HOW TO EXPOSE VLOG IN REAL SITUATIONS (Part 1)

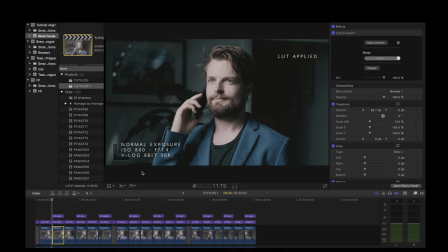[6:09]
Okay, in this first tutorial we have shot an interior scene with dark background to see how Vlog reacts in a situation when you don't want to raise nor lower your exposure in post. So let's see what happened.
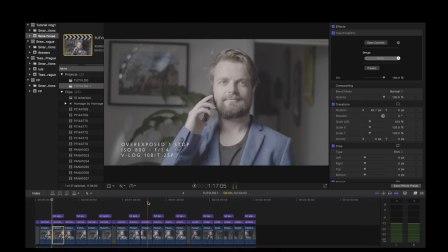[6:26]
In general, I see a pretty good image coming out from the camera in all the situations.
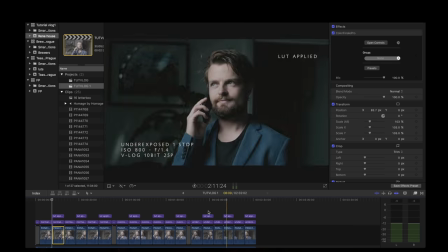[6:34]
But let's see the differences in our test. To start with,
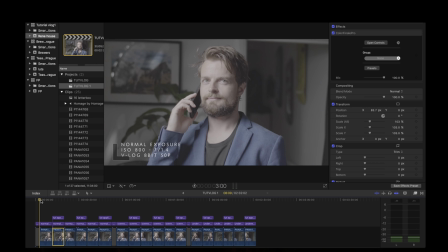[6:38]
I would love to tell you some tips that work great for these kind of cameras that don't have a high dynamic range. First of all, I always say that for these cameras, the flatter the better, even if you are going for contrast later in post-production.
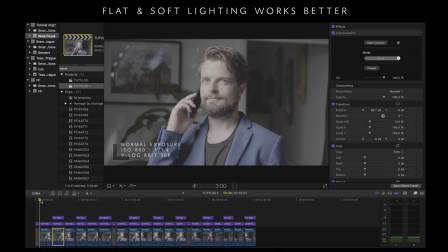[6:54]
They work well in the middle areas and middle high areas of the image. Even in shadow areas, you should have some light and information on your waveform, because when you try to leave them up, the result will be noisy and with artifacts if you have not information there.
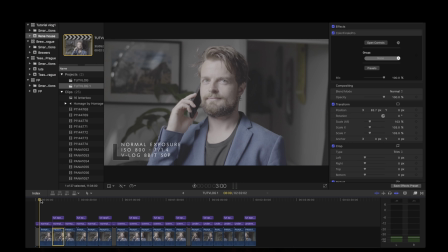[7:13]
Soft lighting is going to work better than hard light, because the highlight roll off is not very pleasant in these cameras. You can use diffusion, you can bounce the light, you can add on camera filters, you can add fill light,
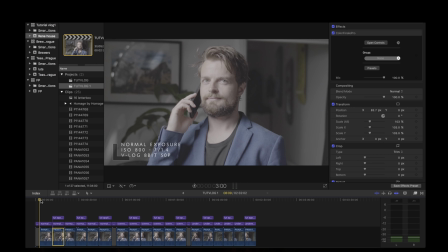[7:29]
whatever that helps the image to stay like neutral, so to speak.
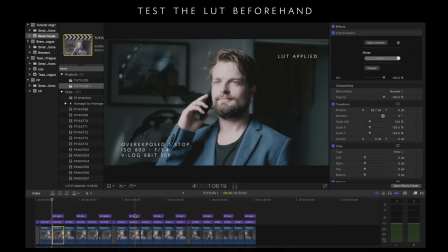[7:34]
For every project, I like to work in a LUT before shooting, which will give me a close idea of what's going to happen with the image. In this case, the LUT plate is very neutral in terms of exposure, because we want to remain to the same level that the camera capture.
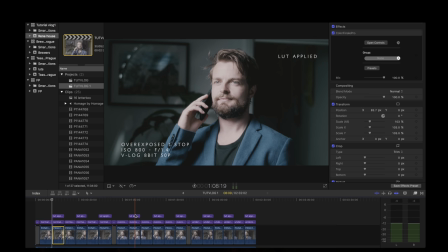[7:52]
Anyway, this LUT is a creative one and it protects the highlights and raises the shadows a little bit too.
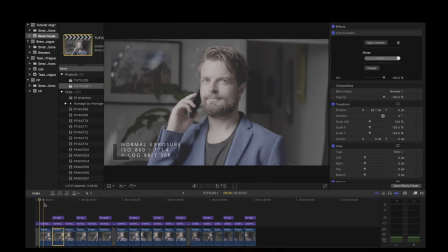[7:59]
So you see, the first part is the normal exposure. This is 8-bit, this is 8-bit with the LUT, this is 10-bit with LUT,
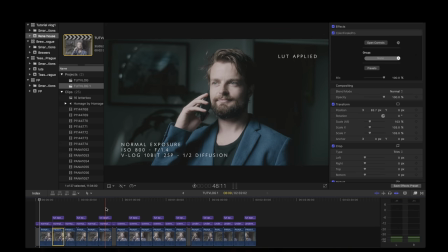[8:11]
and with diffusion. Okay, in this case we use a Tiffen pearlescence filter, a half of diffusion, and it works great too to create some nicer gradation areas on the skin.
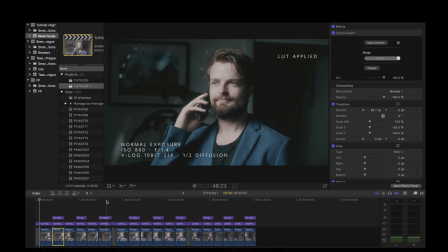[8:27]
So it's great for this kind of cinematic look that we're looking for.
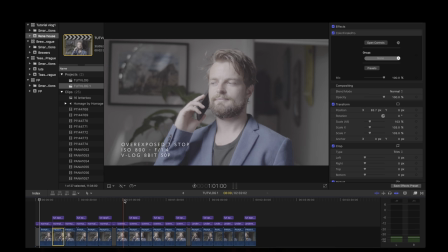[8:32]
Second, we have the overexposing results. We overexpose by one stop.
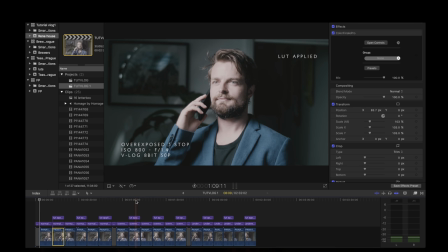[8:39]
You can see here, obviously this won't be the final image, but you know that you get in camera.
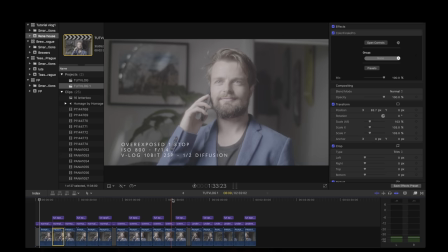[8:49]
This is Vlog, this is with a LUT, 10-bit, and then with diffusion too.
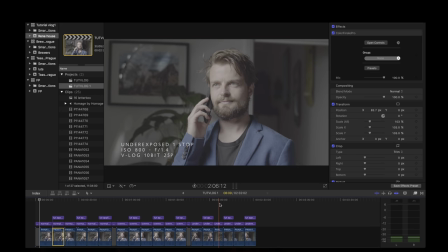[8:56]
And this is underexposed. This is the image underexposed.
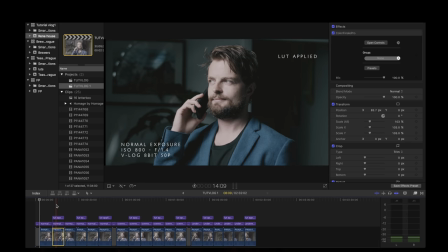[9:02]
We have some conclusions from this test. First of all is that 8-bit image holds well but breaks sooner and creates more artifacts. We see this part of the skin, you'll see that you have artifacts in degradation. You see that, maybe you can see it because of the codec or compression or whatever,
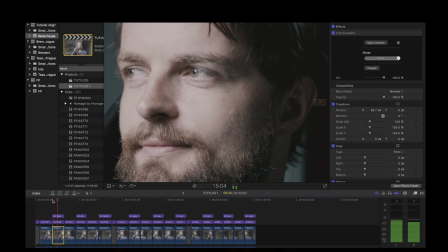[9:30]
but it breaks sooner than 10-bit, obviously.
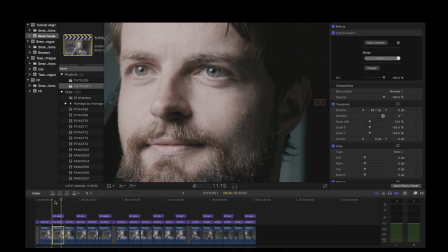[9:34]
So I would go like 10-bit for all serious projects.
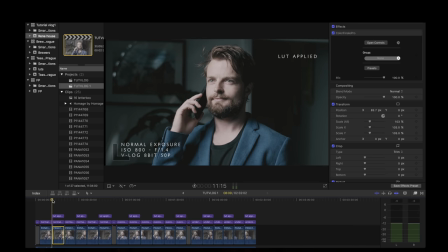[9:40]
I know that 8-bit holds well, but for some kind of serious work, I would go to 10-bit, because maybe it's going to be seen in big screens or whatever. So I wouldn't risk with this kind of things like
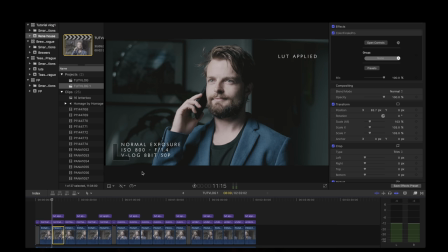[9:57]
banding in the skies or all these kind of things that normally happen in 8-bit.
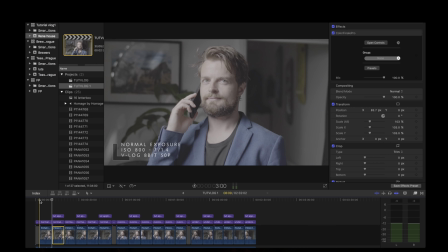[10:01]
As you see, correct exposure works pretty well and gives you a pretty clean image to work with. It is grainy, but in an organic way. However, in 8-bit, as we said before, we can see more artifacts in areas with gradients from light to shadow.
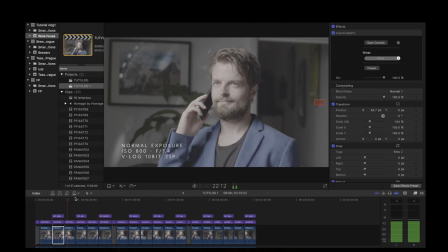[10:18]
This is with the correct exposure. This is 10-bit.
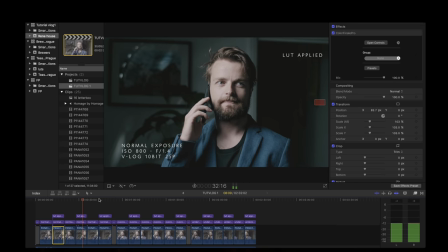This is diffusion.
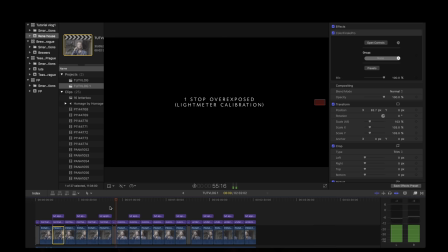[10:36]
Pretty nice image from this camera, which we love. And now we're going to see the overexposed image.
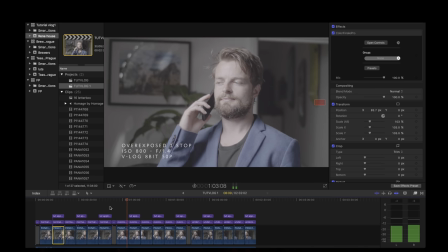[10:43]
How many people say that you have to overexpose with these cameras, so let's see what happens.
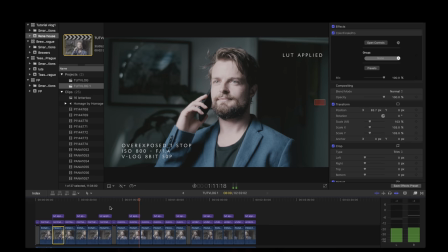[10:51]
So you have an overexposed image here. Obviously we will take this back to the normal exposure later. This is 10 bits, and let's stop here to see what happens to my eye. Let's zoom here.
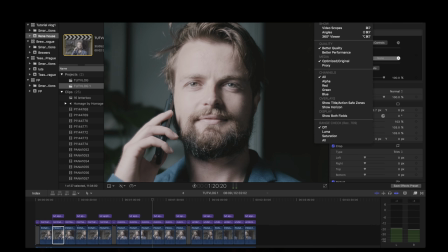[11:13]
This is obviously about to clip all these areas, as you see in the scopes.
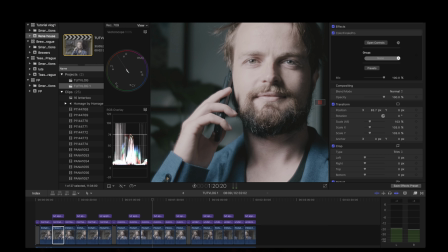[11:22]
They are safe because they are not clipping, but you know, it's like they don't have a lot of texture because right now they are overexposed. So let's create a curve here and take the image to the normal exposure.
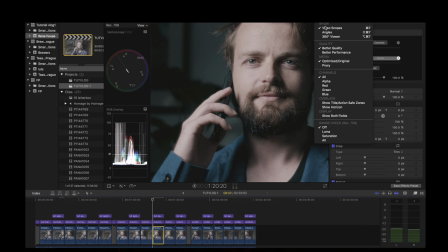[11:42]
You see, when you take the overexposed image
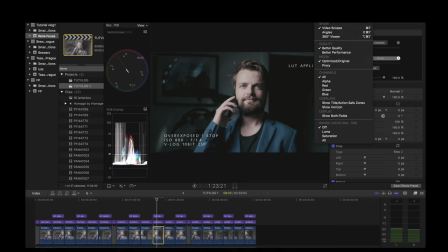[11:47]
to the normal exposure, you have a pretty good result. Let's see it closer.
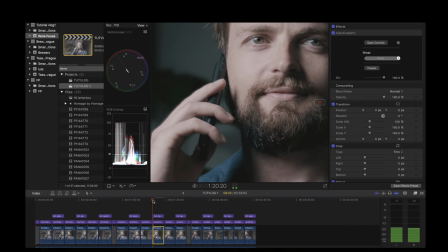[11:58]
Let's play the image.
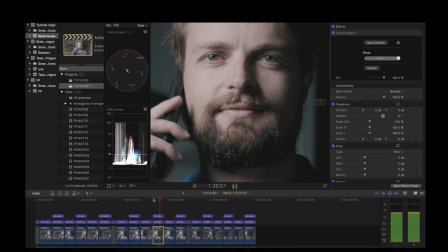[12:03]
Yeah, you see that you don't have artifacts, you don't have grain here, because we are working with a 10-bit image now.
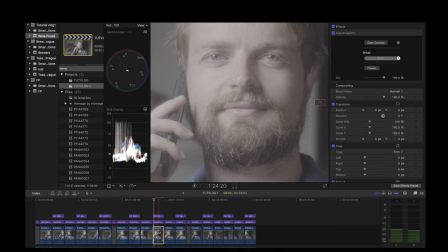[12:12]
But then what I see is that even if I go lower
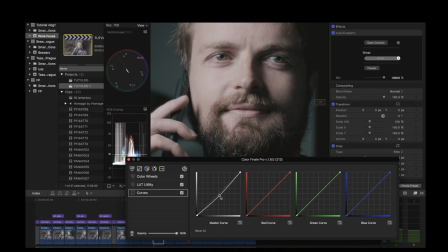[12:19]
than this, it's like I'm missing some texture in the highlights. So maybe you are going for this, for example, for a beauty commercial,
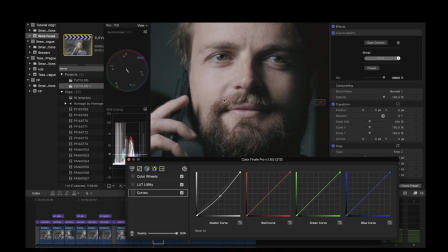[12:37]
but I like to have texture in the face, you know, I want to diffuse it by myself. I want the camera to give me texture and information on the bright side of the image, not only in the midtones or the shadows.
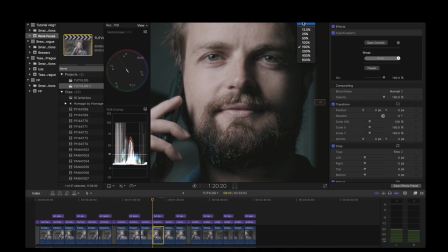[12:53]
So what's interesting here is that, coming back to normal size,
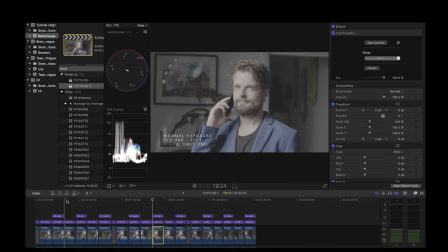[13:04]
is that when you overexpose, you have like a very, it's a very clean image too, like this one.
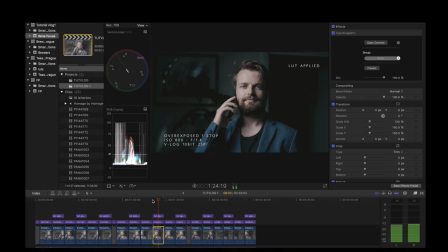[13:16]
But for me, it feels like a bit plasticky, so to say. When you see what happens with the underexposed image,
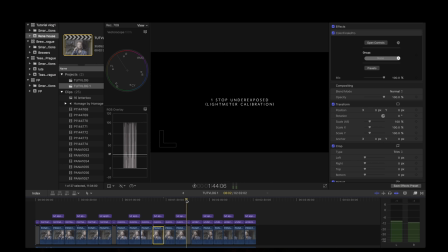[13:28]
I know many of you are going to kill me by saying this, but yeah, everyone has his own method for this kind of scenes. Let's see what happens when you underexpose.
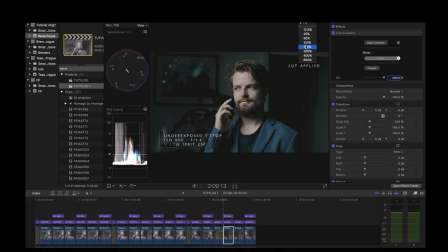[13:40]
So let's go to 10-bit and let's see what happens in the face. This is what I feel.
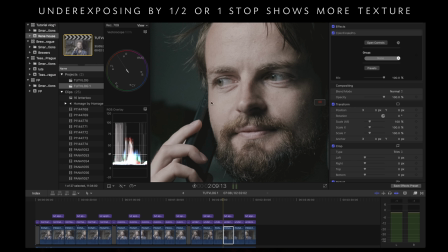[13:48]
I feel that even if I go to the same point of light in this part of the image, I have more texture and information here than when I overexpose the image. So for me, it's like more organic.
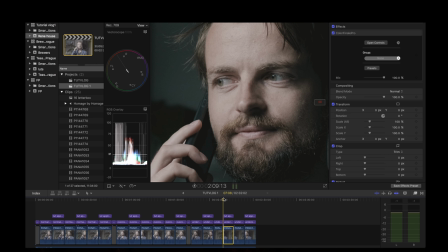[14:07]
Even if you have to deal with a bit more grain, I don't dislike this kind of grain. I mean, you see the hands, for example, you see the hands here. You see the same thing.